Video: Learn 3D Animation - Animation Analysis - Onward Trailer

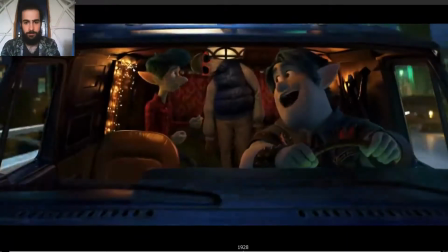[16:37] You look just like I remember.
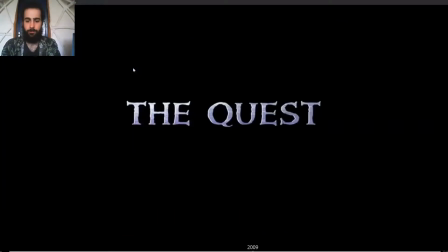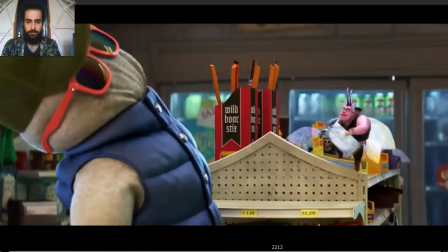[16:49] You got a problem, Shane?
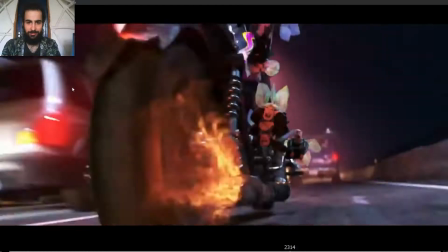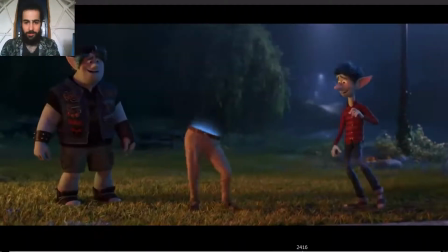[16:57]
I just wanted to point out now.
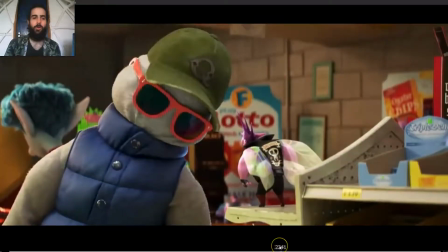[17:02]
So he, see how with just spacing and timing and poses, you can transmit the emotions without any facial expressions, because he doesn't have any facials.
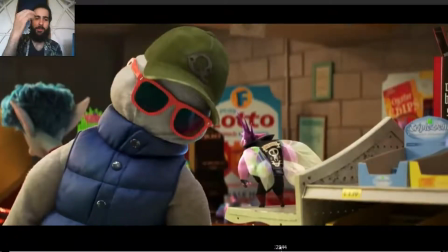[17:15]
But just by this, you can completely feel what they wanted to convey with this pose.
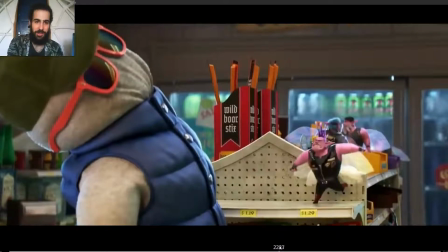[17:22]
So even though it's not even facial expressions, it's not even alive, this part of the body.
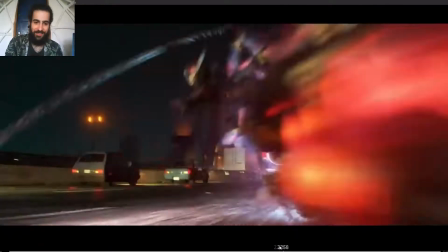[17:27]
But we can feel the emotions.
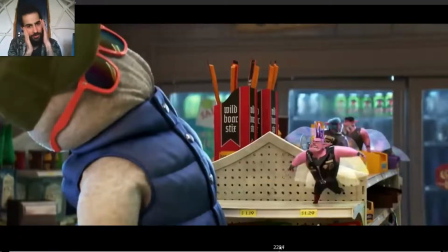[17:30]
So yeah, when making the poses, make sure that the pose, the head rotation, everything conveys the pose, the conveys the emotion.
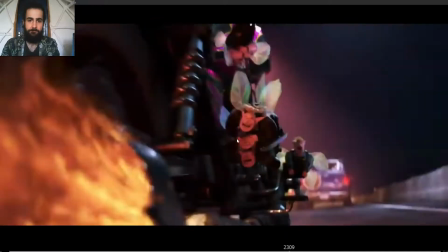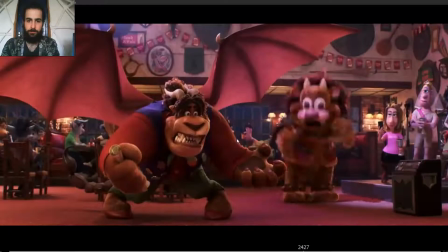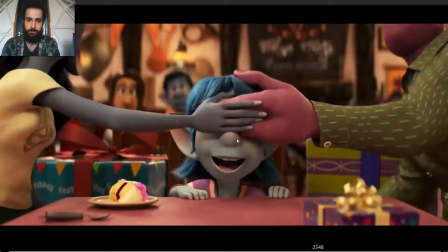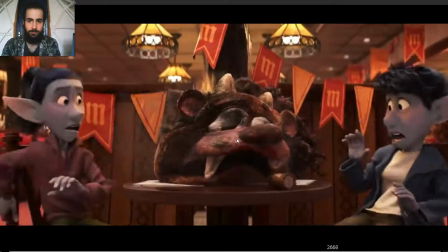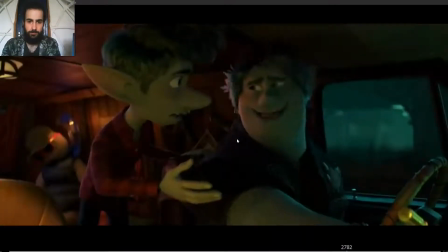[17:57] Out of gas. But it says we have a full tank. No, that doesn't work. Growth spell!
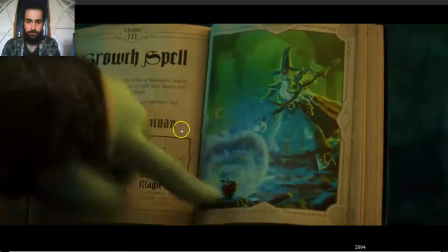[18:02] We grow the can and then the gas inside will grow with it. Great.
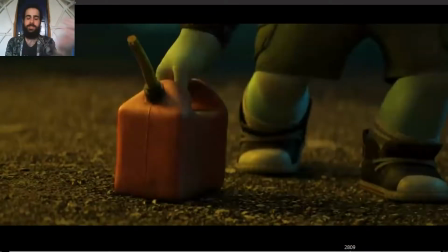[18:07] Growth spell!
So this is animation, so everything's gonna be exaggerated.
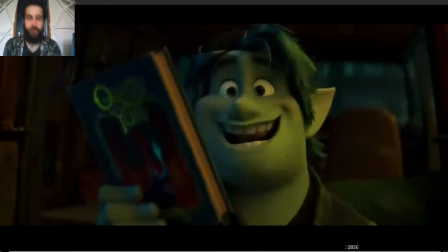[18:12]
But look at him.
Growth spell!
So exaggeration to accentuate.
Growth spell!
The tip of the nose moving in arcs, but the accent and the accent on growth spell. So it's very cartoony,
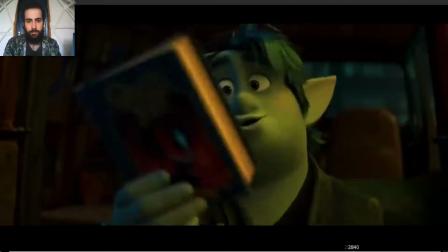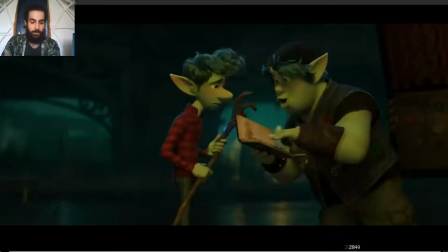[18:31]
Growth spell, we grow, the accent on grow is when he moves the book, we grow and opening the book, so
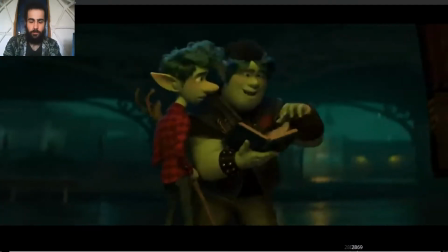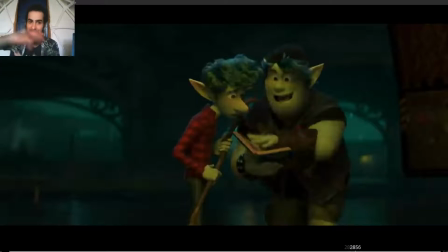[18:45]
we grow the can, so the accent on the can is not the can, it's the can, so you can see how you can synchronize the dialogue with the actions and don't have to be on the beat every time. You figure out the way so that they match, they move in synchronicity.
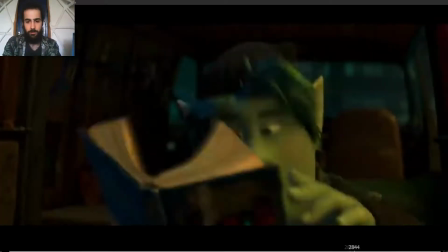[19:04]
It's like a rhythm, right?
Spell. We grow the can.
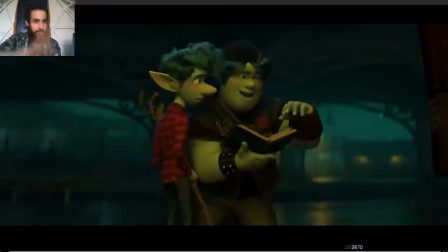[19:08]
We grow the can, so it feels right.
We grow the can.
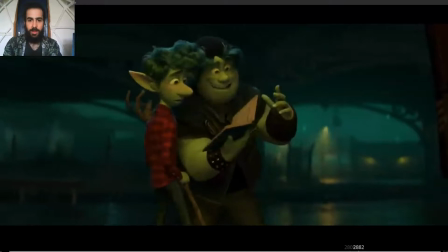[19:13]
And then the gas And then the gas shows the book to the brother, and then the gas, accent on gas.
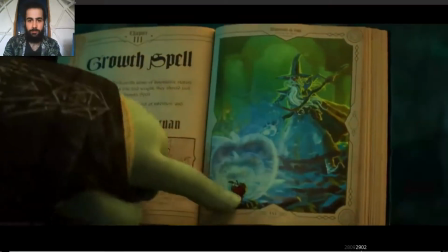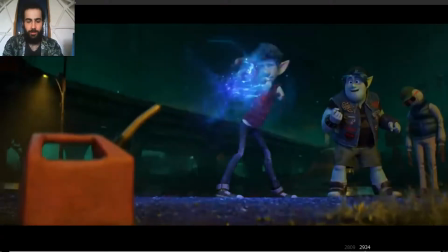And then the gas inside will grow with it. And with it is taking off the finger. So you see how everything is accentuated, but it's not heavily accentuated. It's just making the animation flow with the rhythm of the words.
Grow with it. We'll grow with it.
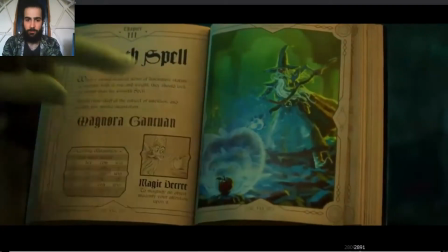[19:56]
And you can also see how the book reacts. So he points, he pushes the book reacts,
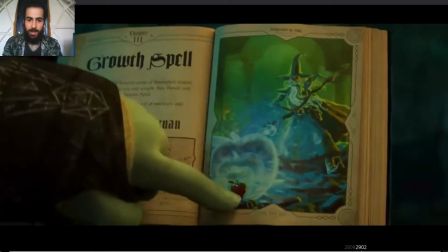[20:03]
then releases the tension, the book reacts, and then pushes again, making the circle.
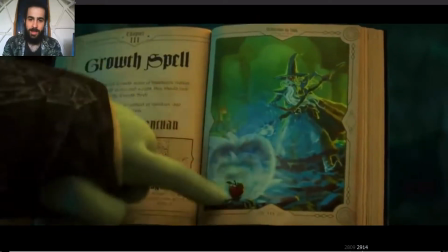[20:09]
The book reacts to that movement, and then see how everything reacts,
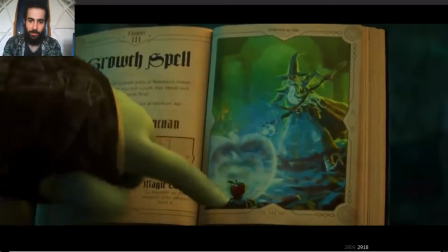[20:15]
and then lifts the finger, and the book reacts to him lifting the finger. So everything is connected, everything feels real.
With it.
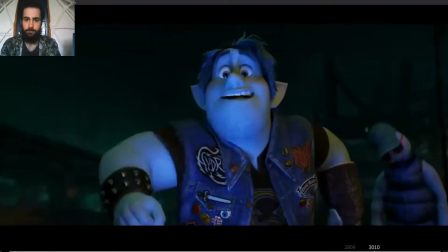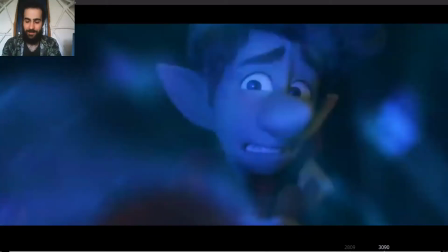[20:30] Great.
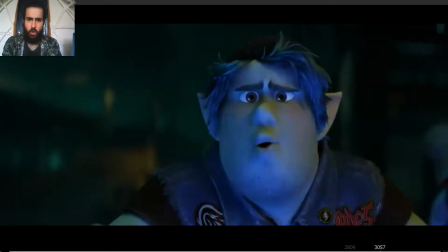[20:35] Focus.
So squash. Squash pose.
Focus.
Leading with the eyebrows.
Focus.